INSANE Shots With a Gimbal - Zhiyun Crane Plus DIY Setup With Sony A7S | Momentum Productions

What we're gonna do, we're gonna slide the cradle to the end of the slider, lock it up, and make sure that you have at least one hand on the opposite end of the slider at all times to counteract the weight that's on the other side. all right and then we're gonna just pan just like that and loosen up the tripods tilt and just make a simple up and down movement make sure that your cradle is properly tightened otherwise your cradle is going to be moving forward and backward and you don't want that just like that and even though sometimes I have a little bit of shakiness in my hands the gimbal does an excellent job of counteracting that.
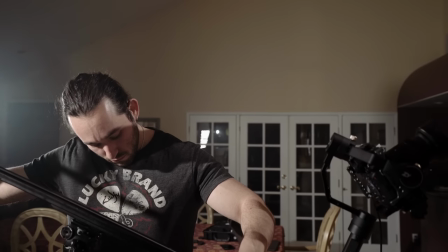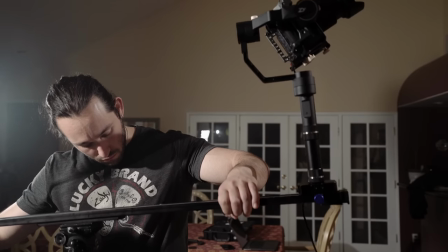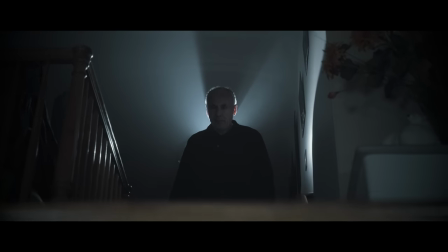And you can get very creative with these shots here. What I did, I put a Fresnel light on the second floor, and I was able to get some beautiful light rays because of the fog machine that I was using.
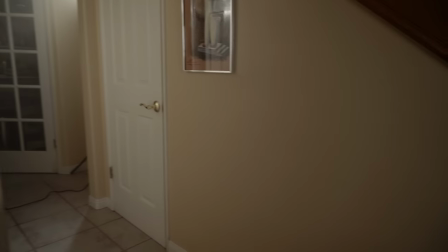Now it's time for you guys to see exactly what I'm shooting with. All right, let's go for a little walk. We're gonna go into the kitchen area here.
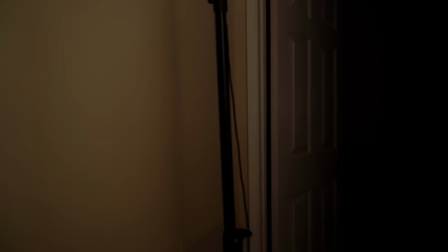Right here, I have a Fresnel light from Kane TV.
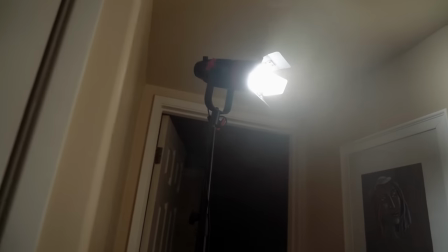This is the 55 watt Bolson series light. this is a 5600 degree kelvin colored light and I have it here to light
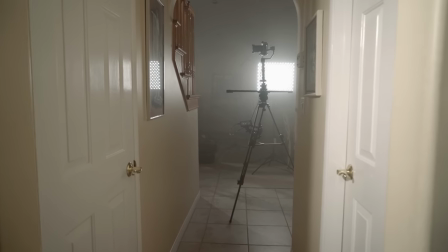up the fog a little bit and to give me some ambient light in this hallway and it actually helps light up the pillars on the stairs a little bit as well
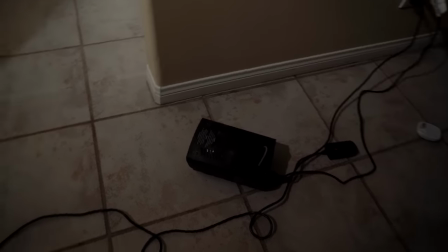here I'm using a very cheap and I mean very very cheap fog machine from Party City if you go to any party store I'm sure you'll find this for 20 30 bucks and I use just typical fog juice with a little bit of water to help soften up the fog so it's not
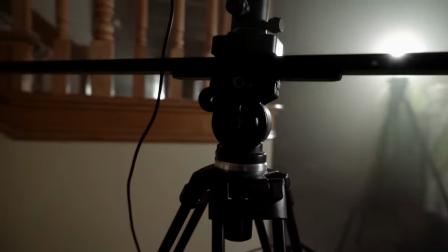too thick. Here we have a fancier FT717 fluid
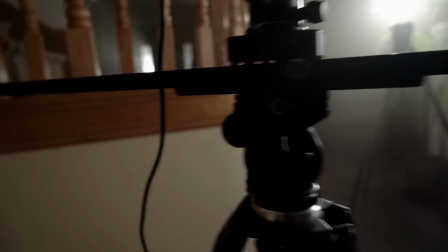head tripod along with a 48 inch studio effects slider.
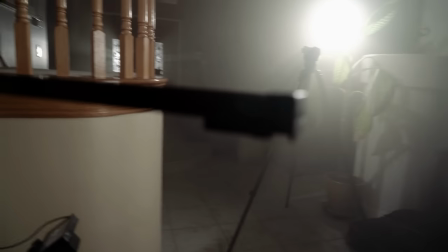I'll post all necessary links in the description box below so you guys can find this equipment.
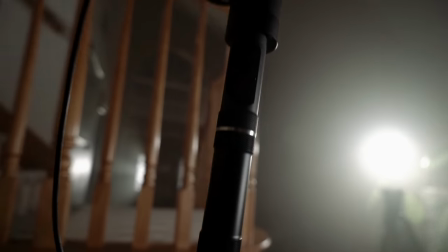Alright and here I have the the Zhuen Crane Plus gimbal, along with the Sony A7S.
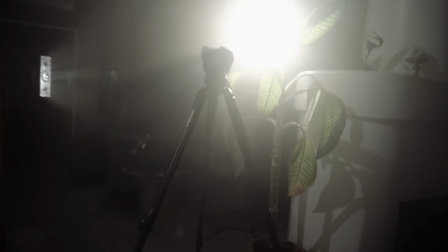Okay, now I'm walking around here. This is my Benro tripod that I use to mount my A9.
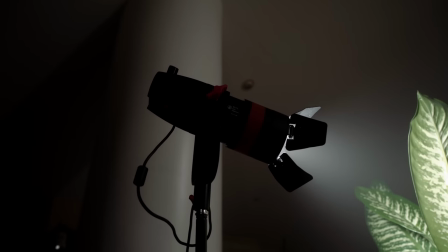And here we have another Bolton series KMTV 55 watt light peering through this nice planter here.
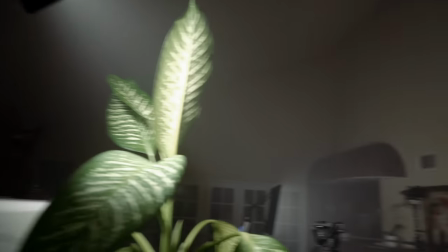And again, it helps me out with lighting the stairs,
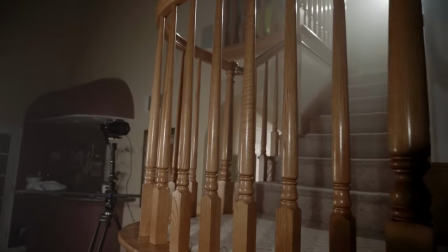gives us this extra dimension on the pillars here if we go outside
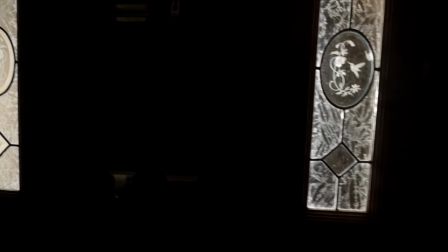you can see that I have another light out here that gives us that beamy look and
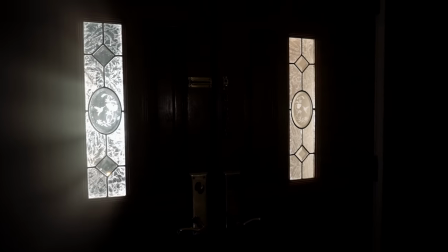that's that was a fog machine and this actually is caused by the fog the
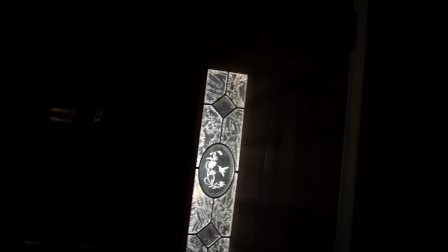fog allows us to get that nice beam coming in through these windows so let me show you the
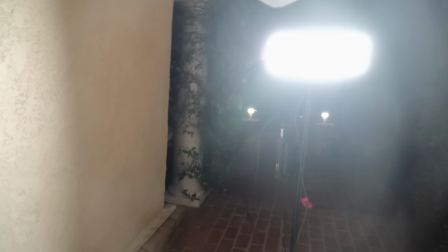aperture light that I'm using here it is this is the light storm
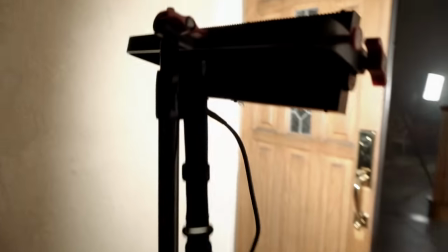1.5 W. I did a review on this light, so make sure you check it out.
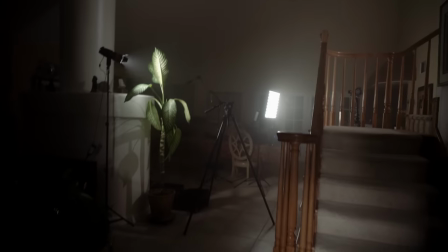I'll post a link for it. Sorry, it's really bright. And there's actually one light I forgot to talk about,
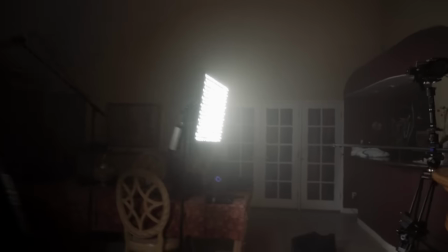and that is the Falcon Eyes 100-watt LED panel.
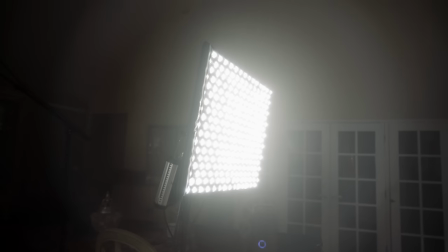And this helps light me up and gives me more ambient lighting, and it's color towards 5600 degree Kelvin.
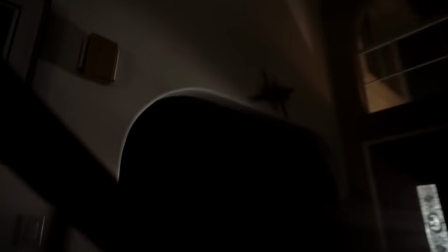Okay, let's go upstairs, because we have another Fresnel light set up. Here we have a Fresnel light from Aputure.
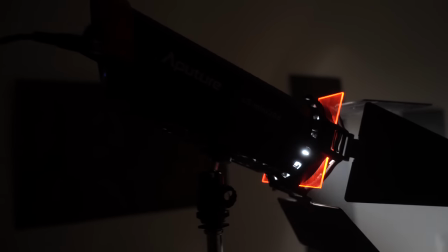This is a 30 watt light. This is called the LS Mini 20D. I also have a review on this, so make sure you check it out.
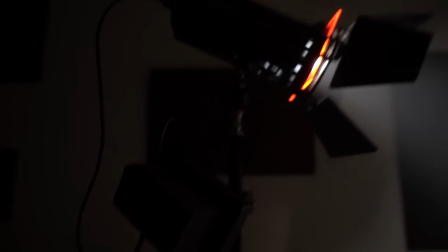And it's powered by a Sony MPF style battery. So that's what I'm using to shoot this tutorial for you guys. All right guys, well I hope this tutorial has helped you out in becoming a more creative filmmaker using these three simple tools.